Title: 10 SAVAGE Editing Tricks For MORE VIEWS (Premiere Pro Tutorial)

So, you're running out of ideas to make your videos look interesting, which makes your retention curve look like this.
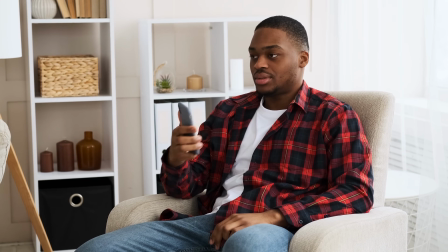[0:05]
This will tell the algorithm that people aren't interested so your views will decline.
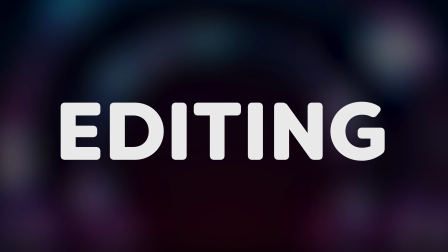[0:09]
But there's no need to panic yet because today you'll learn 10 editing tricks that can help you get a lot more views.
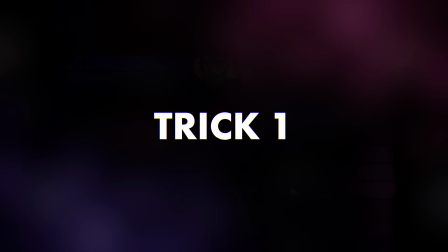[0:15]
Trick number one, cut on motion. Here you can see two clips of people shaking hands.
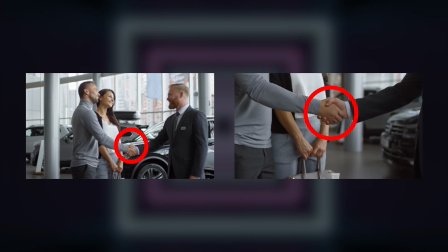[0:20]
As you can see, the second one is a close-up. Now, in both clips they perform the exact same movement and we're gonna use that to connect the two clips.
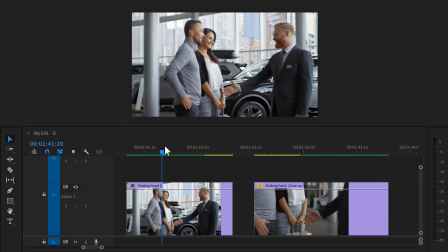[0:28]
Let me demonstrate. In Premiere, move the playhead to the first clip and find the moment right before both hands touch.
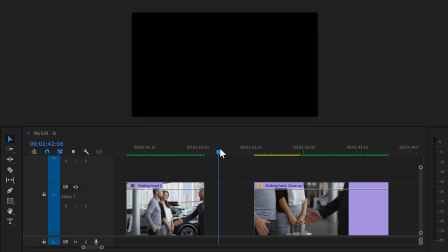[0:34]
Then trim the right side of the clip until you reach the playhead. Then go to the second clip and find the frame where again both hands touch. Then remove everything that sits before the last clip. Now snap both of them together and as you can see, both shots flow into each other beautifully.
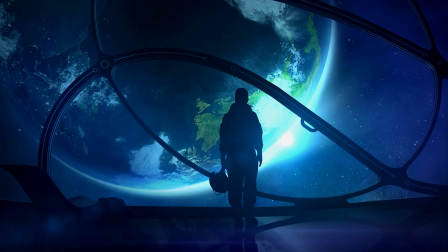[0:49]
Amazing, but now trick number two. Using a playful track matte transition. These are simple transitions, but it will stimulate the viewer to continue watching.
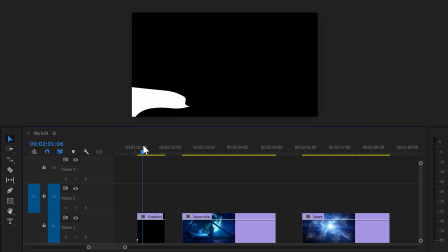[0:56]
First, find yourself a black and white motion graphic with some shapes moving randomly.
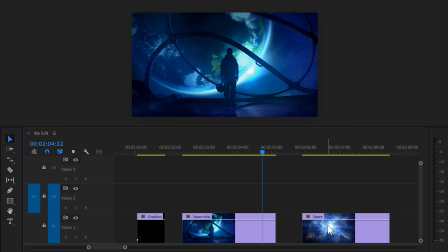[1:01]
Now, let's say you want to transition from this clip to the second one. Simply drag the second clip on top of the first one for as long as you want the transition to be.
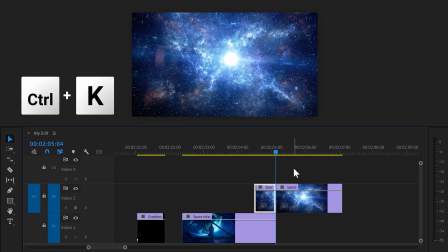[1:09]
Then, at the end of the first clip, set a cut on the second clip. This is where the transition will be complete.
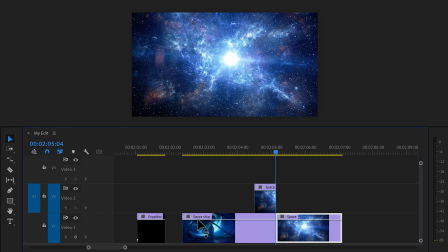[1:15]
Now, drag the second part back to the first video track. Next, go to the graphic animation and put it on top of that clip.
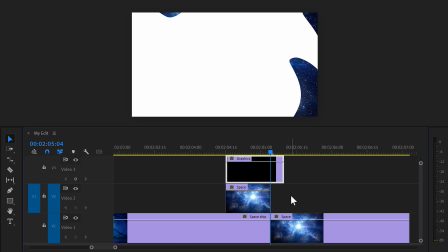[1:20]
Now, we gotta make sure the transition is the same length as the clip underneath it. To do that, go to the toolbar and grab the rate stretch tool.
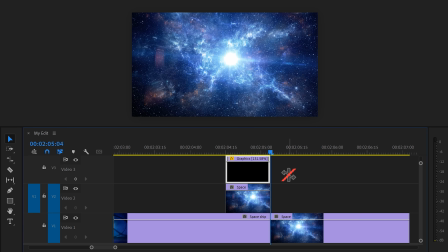[1:27]
Now you can stretch or shrink it so that it fits your video. Next, go to the effects library and find the track matte key effect. Drag it on to the second clip that lays on top of the first one. Make sure the clip is selected and go to the effects controls.
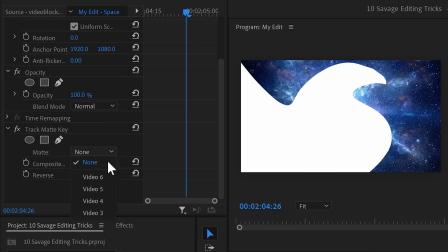[1:39]
In here, set the track matte to the video track that the motion graphic animation is on. For me, this will be track number three.
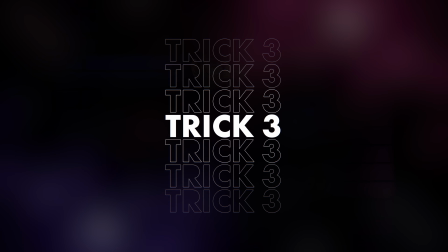[1:45]
And look at that, that looks amazing. Number three is a match cut. A match cut can be done in many different ways.
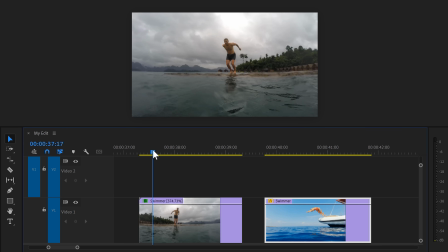[1:51]
In this example, we're gonna transition from a shot of a diver into another shot of someone jumping off a boat. To do that, we're gonna find a frame where the subject is in approximately the same position. On the left clip, we're gonna find a frame right before the swimmer touches the water.
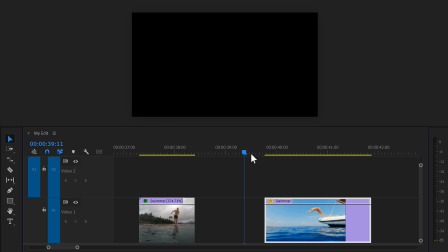[2:06]
Then trim away everything on the right side. Now, go to the second clip and find the frame where the swimmer is in the same position but at the moment she's underwater.
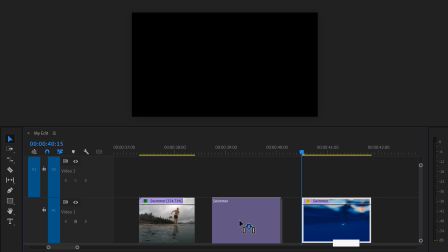[2:14]
Then trim away everything on the left side. As you can see, the clips now transition into each other like it's nothing.
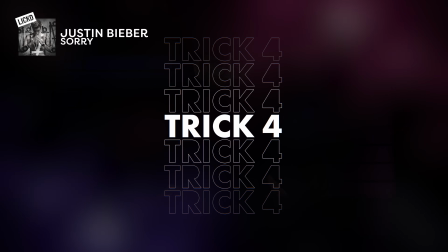[2:19]
Trick number four. Use music in your videos that the viewer will recognize.
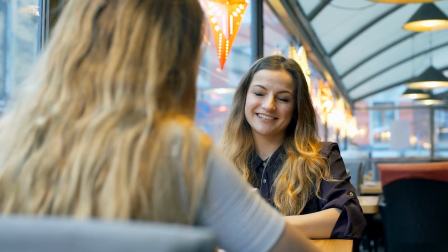[2:23]
When you meet someone and you discover a mutual interest in music, you instantly feel more connected to that person.
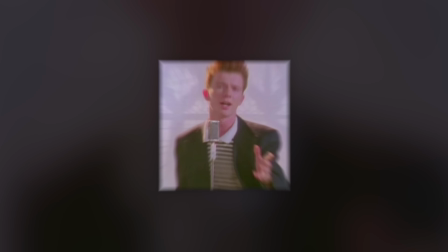[2:29]
Now, in your videos this works the exact same way. When you suddenly hear Rick Astley sing in the background, you feel happy and you want to continue watching. But what about copyright strikes? Those times are over because with Licht, the sponsor of today's video,
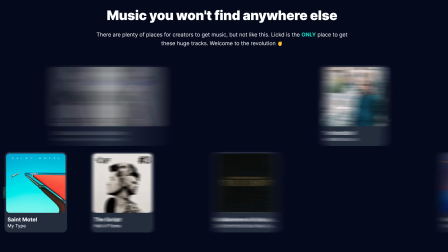[2:42]
you can access a wide range of over a million mainstream tracks and over 100,000 stock tracks as well. By using recognizable music, you will make the viewer feel like they're coming home. They have a warm feeling and they want to stick around longer.
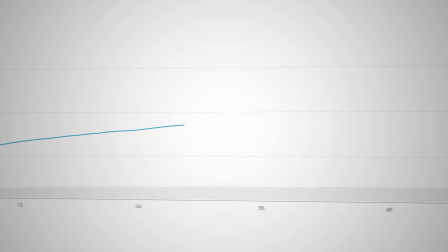[2:54]
This, of course, will increase your video attention, which in turn will push your content to get more views.
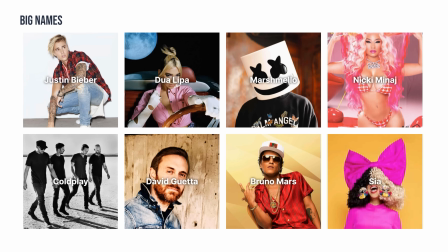[2:59]
Because of Licht's huge catalog, us content creators and filmmakers can find the special tailored piece of music that we need.
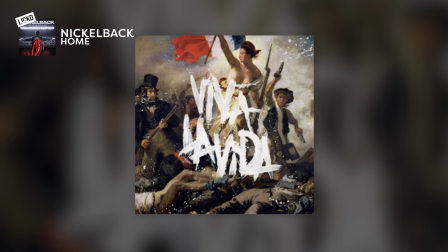[3:06]
You want some Nickelback in your videos? Sure, why not? Songs from Coldplay, Lil Baby, Justin Bieber, the list goes on and on.
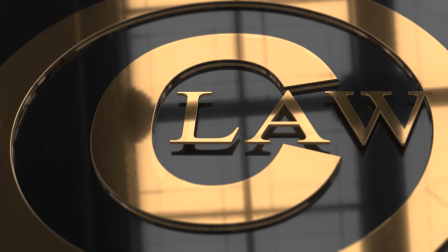[3:13]
You can use all of them while being protected from copyright strikes. And you don't need to worry about demonetization either. Using recognizable music has such a huge impact on your video retention. So, if you want to start enhancing your content with mainstream music, sign up now and you'll receive an incredible discount, including 14 days of free stock music. And of course, a massive 50% off your first mainstream track. So, if you're curious about LinkedIn and how it can change your content creation, redeem your discount right now by clicking the link down below.
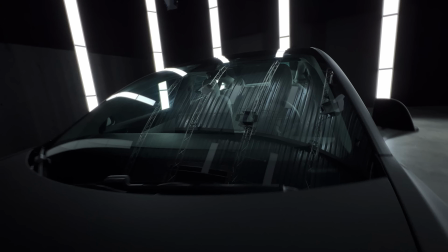[3:41]
And now let's get to trick number 5, using speed ramps. They can provide extremely smooth transitions, especially on your car clips.
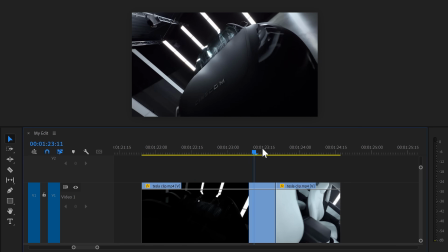[3:48]
Take a look at these two videos. These are two shots that are supposed to be transitioned into each other.
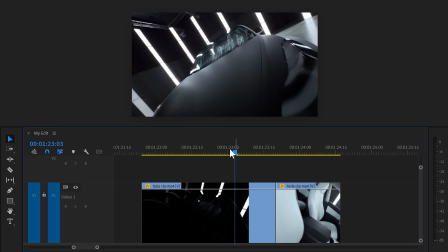[3:53]
That's because the camera movement of both clips is going backwards. Now, on the first clip we're gonna speed it up and on the second one we're gonna speed it down.
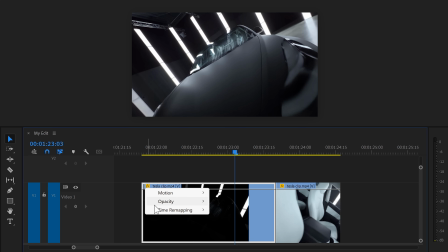[4:00]
To do that, right click the effects icon on the first clip and go to time remapping. Then choose speed.
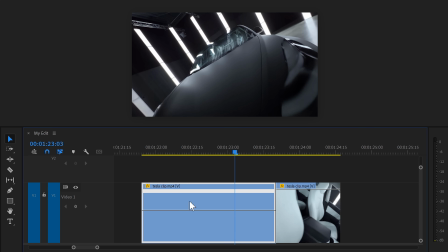[4:06]
Now you can see this time remap curve on the clip.